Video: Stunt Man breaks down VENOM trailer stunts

What's up guys, it's Rustic. Today I'm going to be doing an action breakdown of the Venom trailer. If you haven't seen it yet, make sure to go check it out in the description. I actually auditioned for this movie six months ago, but I didn't get it. I do know a couple of the people that worked on the movie, but I don't know anything about it. I'm going to play it and I'm going to break it down for you how I think they did it. So, let's do this.
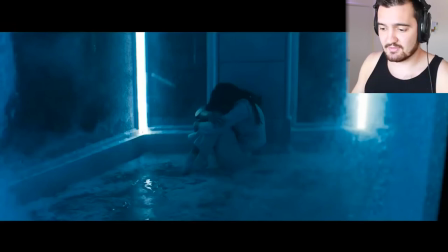Okay, so the first stunt that we have is actually this girl in the beginning of the trailer and she breaks out of this room and tackles Tom Hardy.
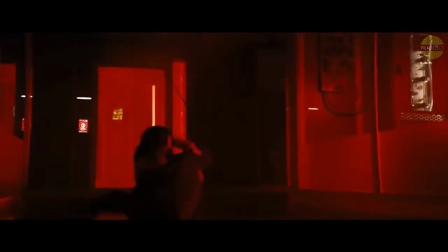Let's see what that looks like. Boom. Alright, now it looks like a simple thing,
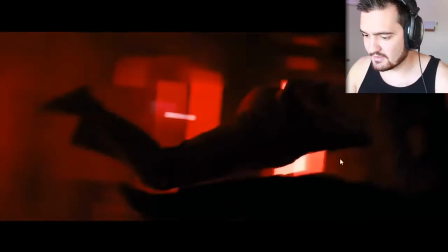but if you look at it again in slow motion You can see that they're literally airborne sideways and not really making contact So
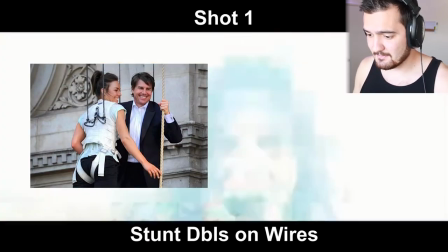that makes me believe that they're on wires for this part And then also if you watch when they land they slide a little bit That little slide is usually what happens when you're on the wire as well. Next we have Tom Hardy in his bathroom Whipped back into a bathtub.
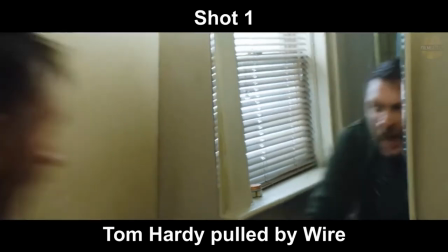So pretty simple straightforward I think the Tom was on a little baby wire pull for this one gets pulled back And then they put the stunt double in for the top-down shot.
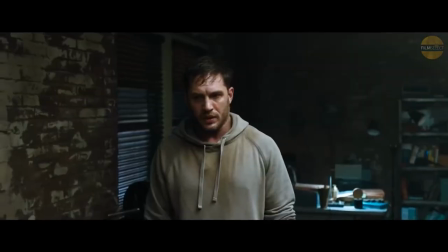That's a pretty nice hit. All right So next we have a pretty cool sequence So here we see Venom's character take out a bunch of bad guys by mixing practical stunts with VFX Which actually
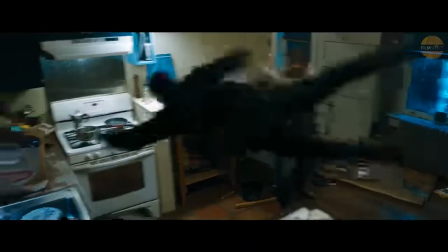fits Venom's character really well anytime I see people mixing practical physics with some CGI I think that looks the best so this one
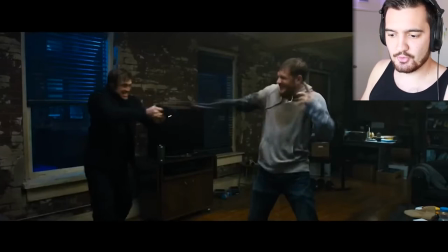right here He is set up and he gets pulled on a wire through this window and they add a CGI Venom hand Boom part two of this wire gag is Tom Hardy lifting a guy in the air.
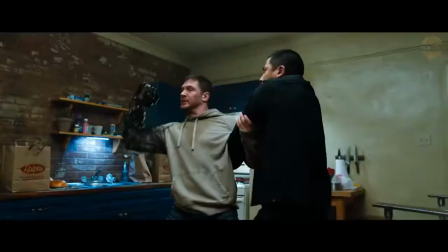This is pretty straightforward I'm pretty sure they had a wire off camera up this way. This particular wire pool is very interesting Really fun to do.
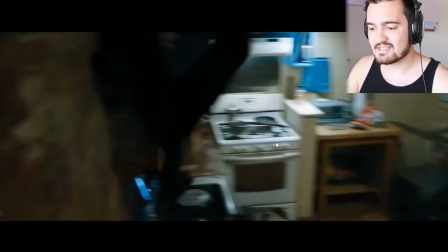So you see this guy get punched in the face and then thrown sideways and kind of land almost Like at a 45 upside down.
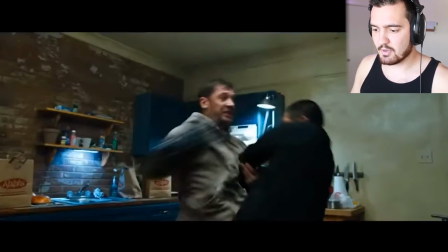Now if you look at it in slow motion It's two cuts you have him getting punched and you cut out of it and you have this guy ready
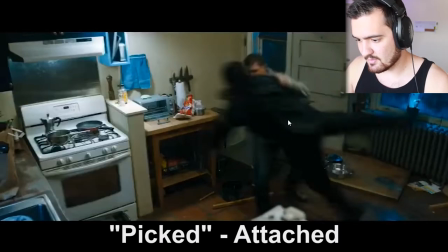to go So he has a vest on underneath He is picked from about right here because that's where center of gravity is that way he can spin in this axis sideways Boom into the wall. Alright, so this last part right here Venom shoots out backwards the guy gets flown into a wall.
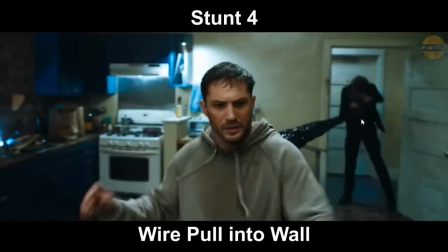This was actually two wire pulls the first one over here when he lands going backwards like that you can't really do that naturally without looking like you're jumping
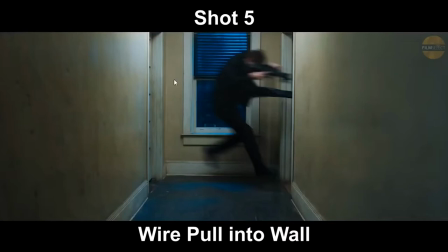and right here so right here you have the guy probably start over here now he was picked and going right into this wall little baby wire pull but it looks amazing so moving on now we have one of the coolest parts of the trailer Venom takes out two cars and they start flying behind him let me just tell you the people that are coordinating this movie are legends in the business so I can tell you with 95% certainty that they did this practically.
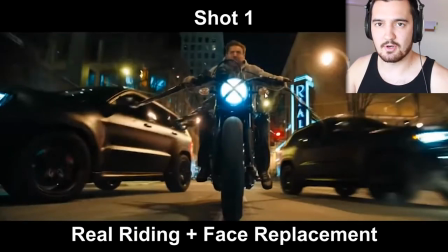So they have shot one, the camera in front of the bike, this would be Tom Hardy's double with a bunch of dots on his face so they can replace his face later.
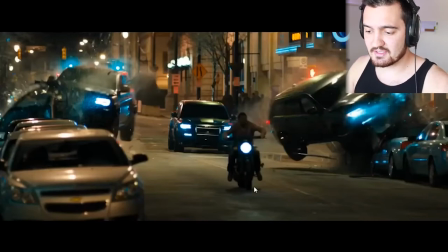And in this one right here when they cut in you can see the stunt doubles face is dark so you can't tell that's Tom anymore
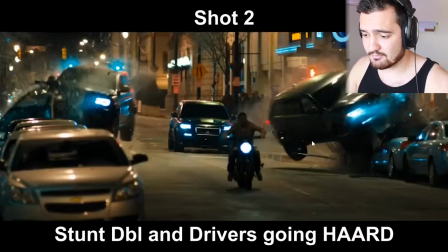and then these cars are taking a massive wreck and that would have been really nasty.
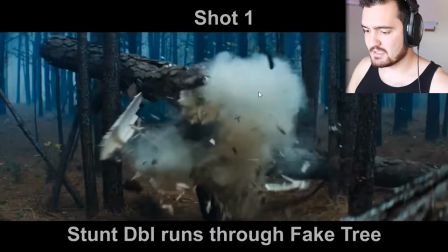Now we have Tom Hardy breaking through a tree. You can see it's built up of little pieces and you see the dust here for effect.
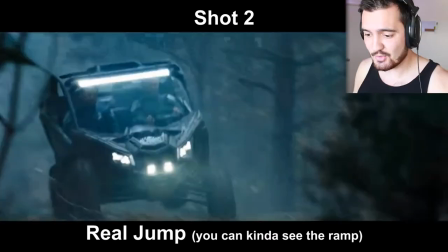And then you have this little jump right here on the razor. You can see how the razor compresses as it lands. That's how you could tell that was a real jump.
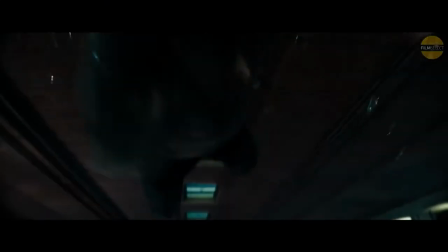Next we have getting ambushed and jumping out of a window. Pretty simple, two shots. One going straight from the back is Tom Hardy, jumps through the window. And I'm pretty sure this would be made on like a stage and you could just go through here and jump onto a pad. And then this next one at first I thought was green screen, but once I went through frame by frame, I think that this is actually what's called a descender.